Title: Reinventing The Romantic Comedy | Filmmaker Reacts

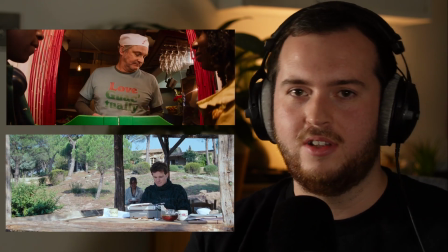[12:26]
Obviously being a reference to Love Actually and Colin being in...
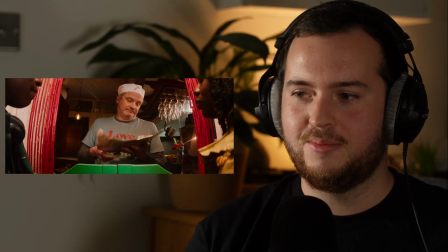[12:32] Yes, Colin, we'll have...
Oh, he's actually called Colin. So let's sort of break down this cameo and why is it so important to the film.
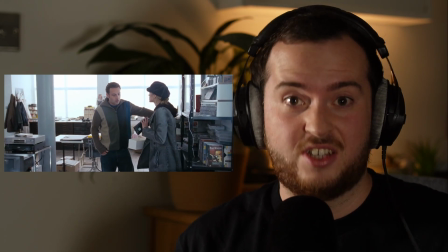[12:38]
It's supposed to remind us of Richard Curtis's film that was set in London, Love Actually. So on the surface, it's it can be seen as a nice nod.
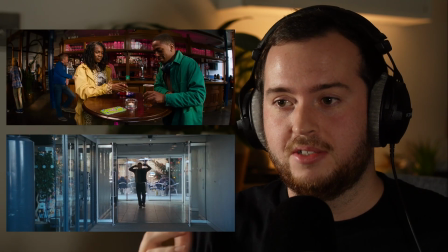[12:48]
This is actually Raine going, look how different my film is compared to other rom-coms set in London.
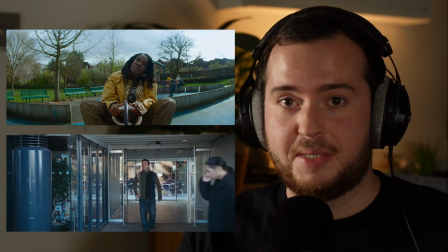[12:53]
She knows she's going to be compared to them.
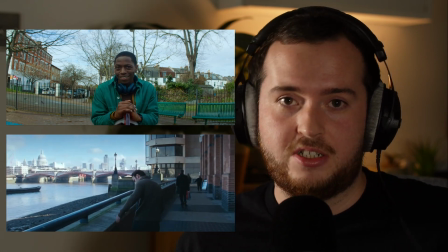[12:55]
She's just kind of getting ahead of the curve, really, and just going, look how visually different and cool and fresh and modern my film is.
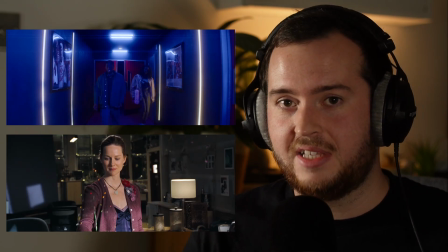[13:04]
And really, I think it's a nice way of using a cameo, which we don't often see in films.
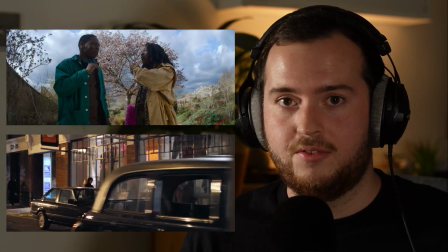[13:08]
They're often there as just, a nice nod or a little laugh. However, Raine's really done something unique here, which is so cool. It's a good example of Raine really looking at a traditional filmmaking technique or film language, and she's gone, okay, I'm just going to put my own new, fresh spin on it.
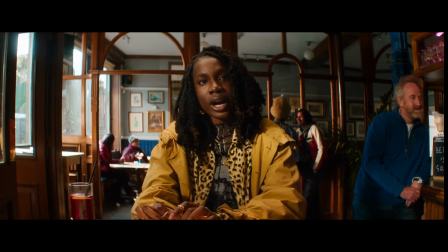[13:28] Okay, fine. We broke up because of a Tribe Called Quest. Oh, fuck.
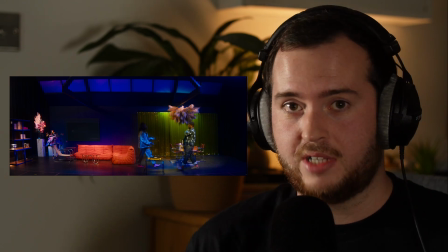[13:33] Hey, babe.
So let's look at this backstory now from Yaz. So I actually think it links back to Dom's flashback / story. And I think it's actually really important to understanding how Dom's character works and something that Raine does effectively in this film. So we see Dom on this balcony overlooking Yaz's story.
Wait.
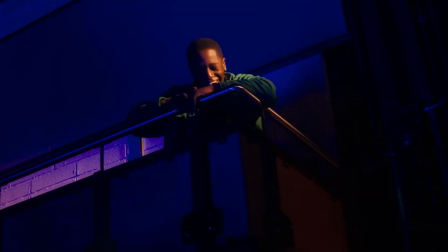[13:51] Jules, Nathan's mate. But yeah, him. Working on something new. I will take some of that hummus on the cracker. Please tell me you dumped his ass right.
We get a crowd of Dom in some kind of theatre, I guess.
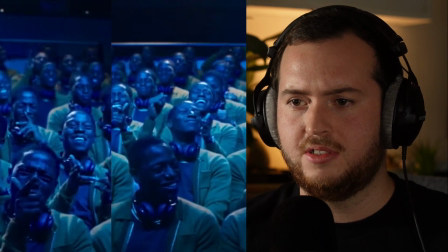[14:10]
And each Dom is different. They show different emotions, different reactions, and they are all sort of reacting to Yaz's story. And in my opinion, I think we're actually seeing this from Dom's perspective.
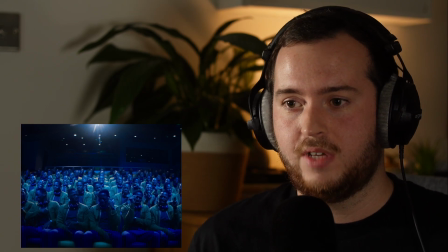[14:22]
That crowd of Dom really representing his inner emotions and feelings, and the personification of that is really Dom on that balcony. Dom actually is acknowledging that crowd. It's a blink and you miss it moment, but he actually reacts and looks towards the crowd of himself.
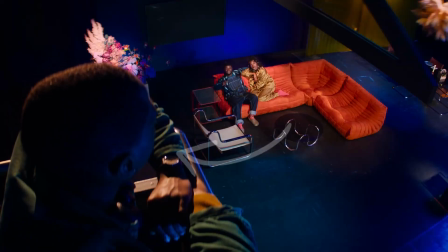[14:41] Nope.
All these shots really are showing Dom's point of view I took a big...
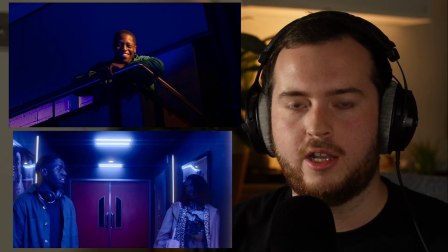[14:46]
that blue hue color is something we saw in Dom's flashback. So yeah, this is just such cool details that make up Dom's character, and it's so well crafted.
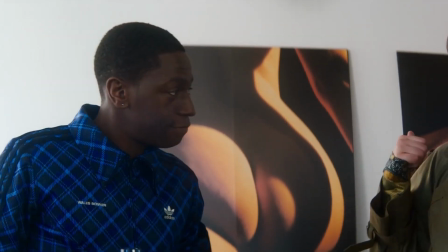[14:58] That's mine, in case anyone wondering.
So yeah, it's really interesting because the color blue is something we often associate with masculine males.
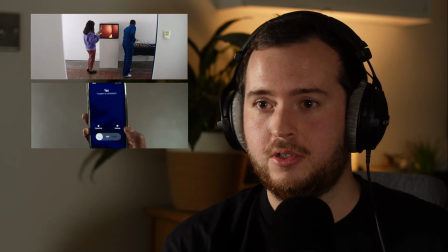[15:10]
Now Dom's wearing full blue. His phone screen is blue. His flashbacks with blue lighting.
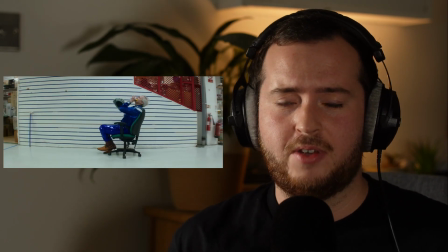[15:18]
Even though we saw that cowboy earlier, he was wearing that full outfit, and cowboys often associate with masculinities, and he was wearing full blue. So I really think Raine has a particular color choice when she wants to represent males. Very recurring theme, which I don't think is by accident. But yeah, I really love the character of Dom.
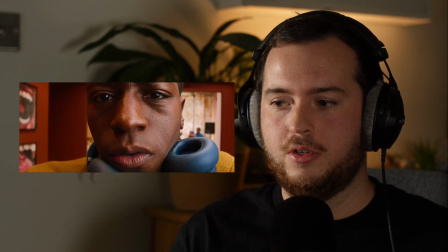[15:37]
The mannerisms that he has in the beginning of his performance show real weakness and unconfidence, but now towards the end of the film,
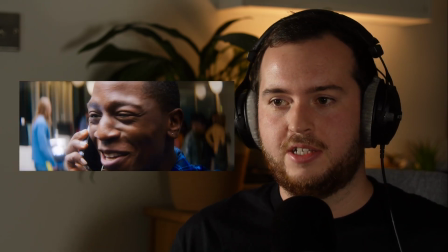[15:46]
he doesn't show any of that. He shows signs of strength and confidence.
Come down and meet me.
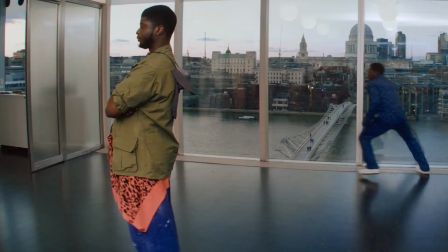[15:52] Please? Come on, think you were cool.
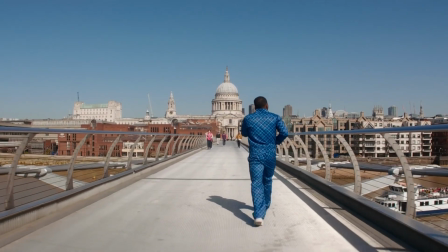[15:58] Yeah.
So yeah, Raine here really sticking to creating something new and different. She really is taking inspiration from films like Before Sunrise,
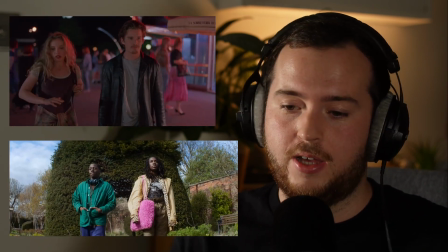[16:11]
a heavy dialogue film that uses very traditional filmmaking methods. But she also uses examples of like Manhattan from Woody Allen,
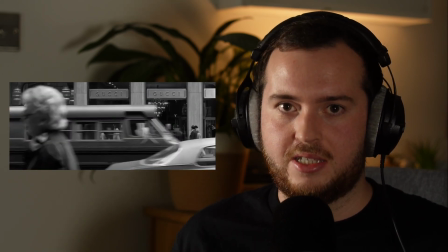[16:21]
and how she uses the architecture and the background and the city to build characters. So the combination of all those elements and her fresh paint of coat really adds to a new, unique film that represents London, which I've never seen before.